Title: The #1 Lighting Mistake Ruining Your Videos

At some point in your filmmaking journey, you're going to have to film someone's face. It might be an interview.
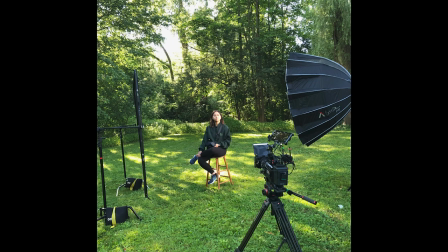5s
It could be a talking-ahead corporate video, a documentary, or a feature film. No matter what you're filming, the goal is to make your subject look the absolute best.
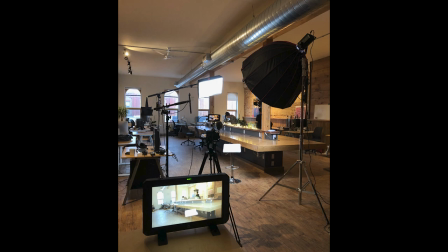14s
And to do that, you need to hit them with enough light to properly expose the image. But too much light will create overexposed skin, harsh shadows, they'll be squinting, and they won't be engaged in the filming process. That would be a huge mistake. In fact, let's compare a few images and see if you can notice a trend.
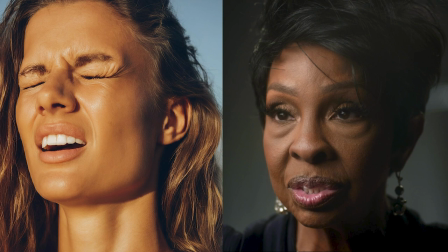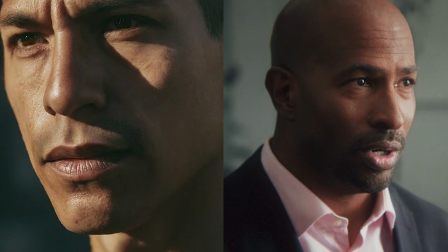So what do you think? What's the secret here? Well, the images on the left were shot using harsh light and the images on the right were shot using soft light. So harsh lighting bad and soft light good. So you'd be making a huge mistake to film your subject using harsh lighting. There could be times based upon the project or the director's request where harsh lighting is needed. But in most cases, in most movies and films, when you're shooting or filming someone's face, soft lighting is the most flattering. So let me share with you what I did recently to avoid this mistake of shooting with harsh lighting.
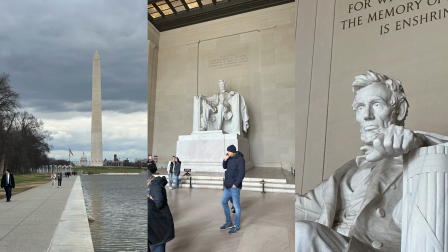82s
A couple weeks ago, I was in Washington, D.C. filming an interview with a former high-level government official talking about the crisis at the border.
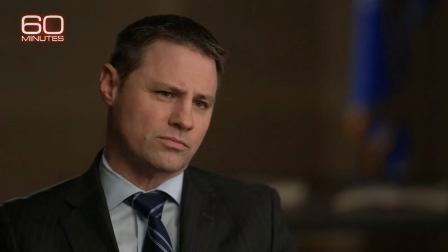90s
For this piece, our goal was a professional clean look, similar to something you would see on 60 Minutes.
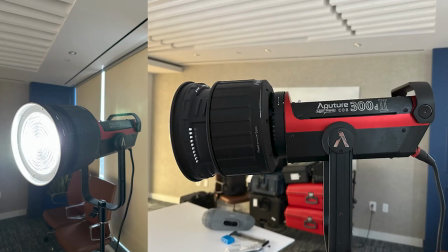96s
For our main key light, we use the Aputure 300D Mark II with a Fresnel attachment. And we use this to focus and control the light directly at our subject. So what do you think is going to happen if we point this 300 watt light directly at our talent's face?
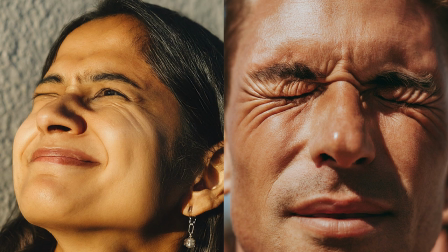111s
Well, it'd be like going outside on a bright sunny day and looking up into the sky. You'd be squinting, your skin would be hot and overexposed, it wouldn't be a good look.
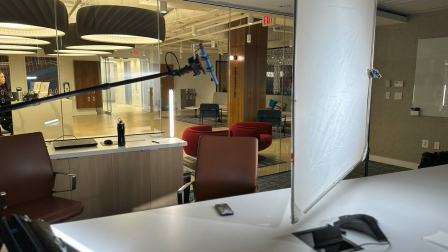120s
So to achieve that soft light we talked about, we put up a 4x4 frame with a sheet of white diffusion paper and place the frame between the light and the subject.
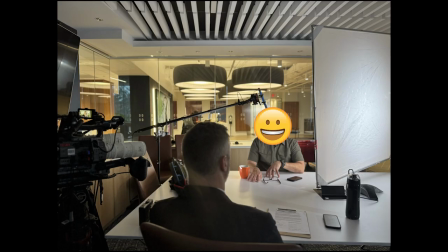129s
Now I can't show you the government official's face, but I can show you this BTS photo I took of my friend Andy.
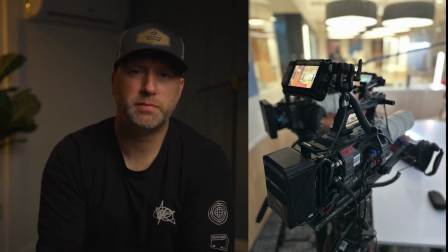136s
Andy was the DP that day and asked him to step in. Notice how soft the light is on the left side of his face.
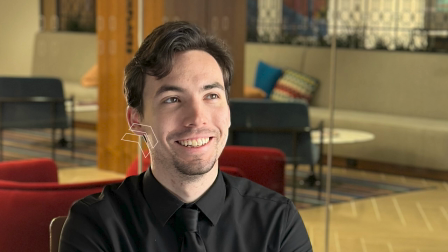143s
Now we still have contrast, we still have shadow on the right side, but there's a nice smooth gradation from left to right. There's not like a straight hard line, right? There's not two-face. There's a smooth transition from light to dark.
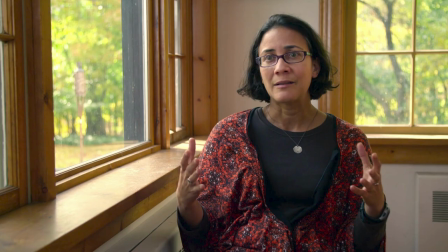159s
And that's what we mean when we say soft light. And this results in a more flattering and professional image. Now, you may not have a four-by-frame with sheets of diffusion, but here are a couple options in case you don't have one of those. Number one, you can get a softbox.
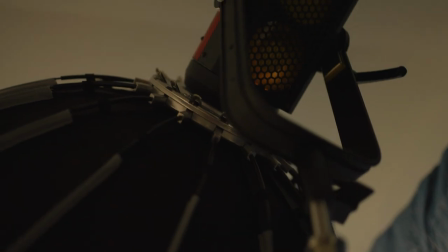175s
A softbox is simply a large round modifier that you attach to the end of your light and it also has sheets of diffusion on it. In addition, you can attach a grid to it and the grid helps to focus and control the light onto your talent, onto your subject,
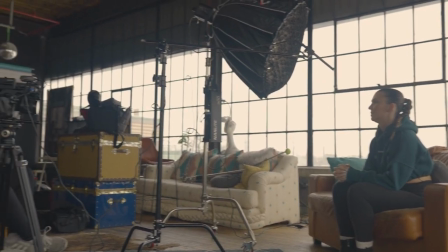191s
similar to how the Fresnel lens works. In fact, I'm filming with the softbox right now with the grid. The lighting is coming over here and you'll see a gradual decrease of light on my right side. So the shadow is over here and the light is hitting me here. This is a nice soft light. So what I'm going to do next is take off certain elements of my key light and show you what it looks like with or without these elements.